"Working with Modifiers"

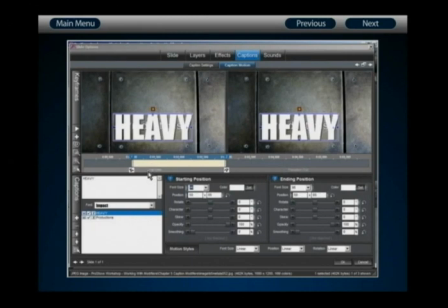(66:01)
To do this, I don't think that my drop needs to take more than about a half a second. So I'm going to add a new keyframe, and if keyframe number 1 is set to 1 second, I'm going to adjust keyframe number 2 to 1.25 seconds.
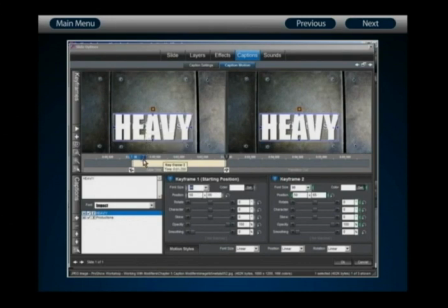(66:17)
That's going to give me a quarter of a second for that to drop into place, and that should give me an excellent sense of weight. Now, with that keyframe in place, I also want Heavy to shake when it comes and hits the ground in this particular example,
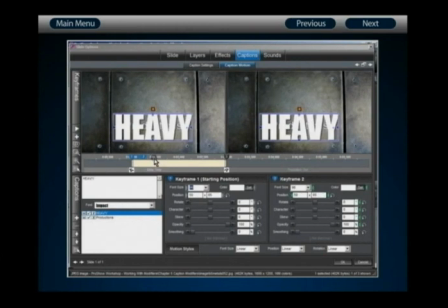(66:34)
so that it looks like it has real weight behind it. To do this, I'm going to add another keyframe for the impact rumble, and I want this to be set just about a quarter of a second after keyframe number 2. So I'll right-click on keyframe number 3 and set it to 1.5 seconds.
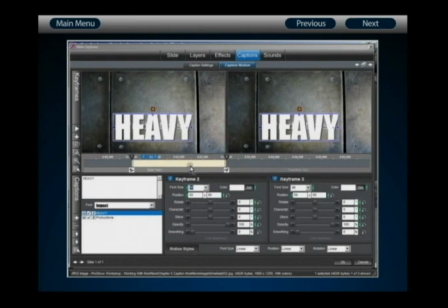(66:53)
With that done, I now have the basic keyframes configured that I need for the effect. Let's start configuring that motion. For keyframe number 1 to 2, I'm going to start by simply pulling Heavy all the way off the top of the slide.
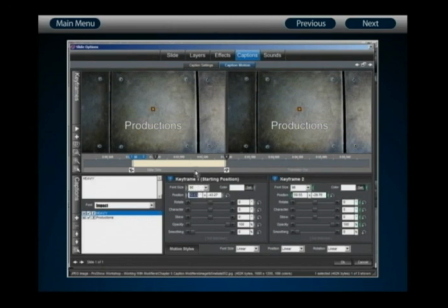(67:08)
Now, this means that I want my starting position to be about 50 by negative 45 or so. In the keyframe number 2 position, I want it to come to rest where I had it set originally at 50 by 65.
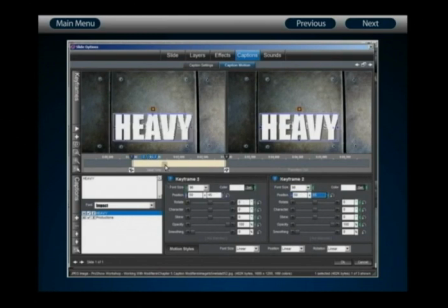(67:24)
Now, from keyframes 2 to 3, I want it to rumble with that impact. We're going to use a modifier to configure that, and we'll come back to that in just a moment. And then finally, from keyframes 3 to 4, I want it to simply stay in place. So now if I play this back, Heavy will drop into place very quickly.
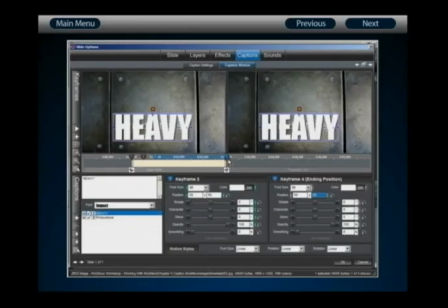(67:46)
One thing that you may want to do is adjust keyframe 4 back to the end of your slide time,
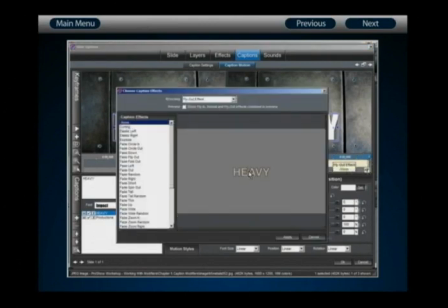(67:51)
and perhaps give your effect, your caption, a fly-out effect. Let's give this one something simple, like a fade-out, just at the end of the slide.
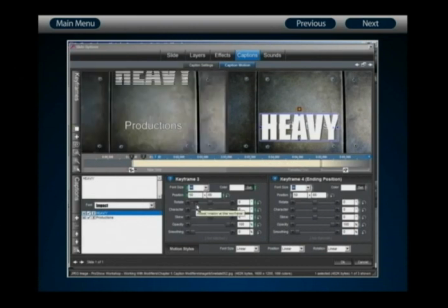(68:03)
So now, Heavy will drop into place, and then it will remain there until we reach the end of the slide, where it'll fade out of view. Let's configure productions before we close out the effect by adding the modifiers that will make the entire visual weight get carried.
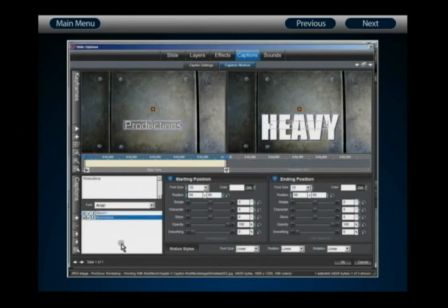(68:21)
Select Productions, and here we're going to configure Productions so that it appears at the beginning of the slide. And why don't we add a fly-in effect to this? I'm going to click on the fly-in effect and give it a simple fade-in, just like so. I'm going to adjust my fade-in time to be about 1/2 second long.
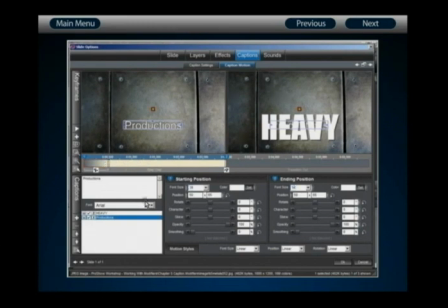(68:42)
And now, what we want is for Productions to appear to get destroyed by the Heavy logo as it drops in on top of it. Heavy will impact that Productions logo at about the 1 1/4 second time period.
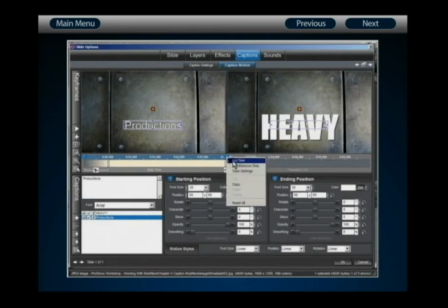(68:57)
So I'm going to right-click on keyframe number 2, choose Set Time, and adjust it to 1.25 seconds. So what I should see is Productions fade in, Heavy drop into place, and Productions disappear.
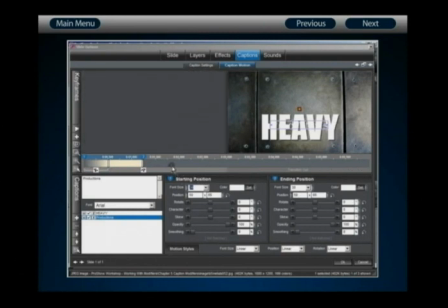(69:12)
To make Productions look as if it's actually knocked out by the appearing Heavy, I'm going to add a fly-out effect to this and change the fly-out effect to explode. With that done, I then want to adjust my fly-out effect to start right about the time Heavy hits it,
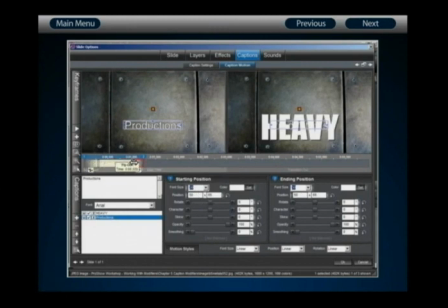(69:30)
which would be about 1/4 second long. and remember to adjust your fly-in time to accommodate for that change. So now what I should see is heavy drops into place and NOx production out of the way.
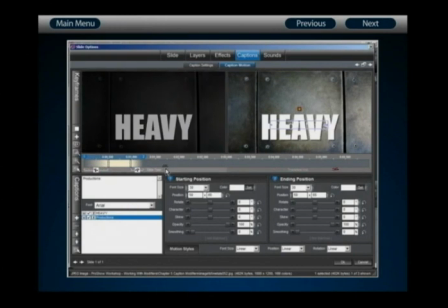(69:45)
If you want to enhance or further allow productions to linger, you can always adjust its keyframe time back,
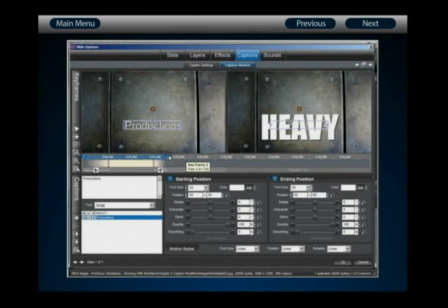(69:51)
but make sure that the explosion takes place right when heavy impacts it. So I can, for example, adjust keyframe 2 back to 1 3/4 seconds, and then adjust my actual transition to take place right when heavy impacts it, just like so.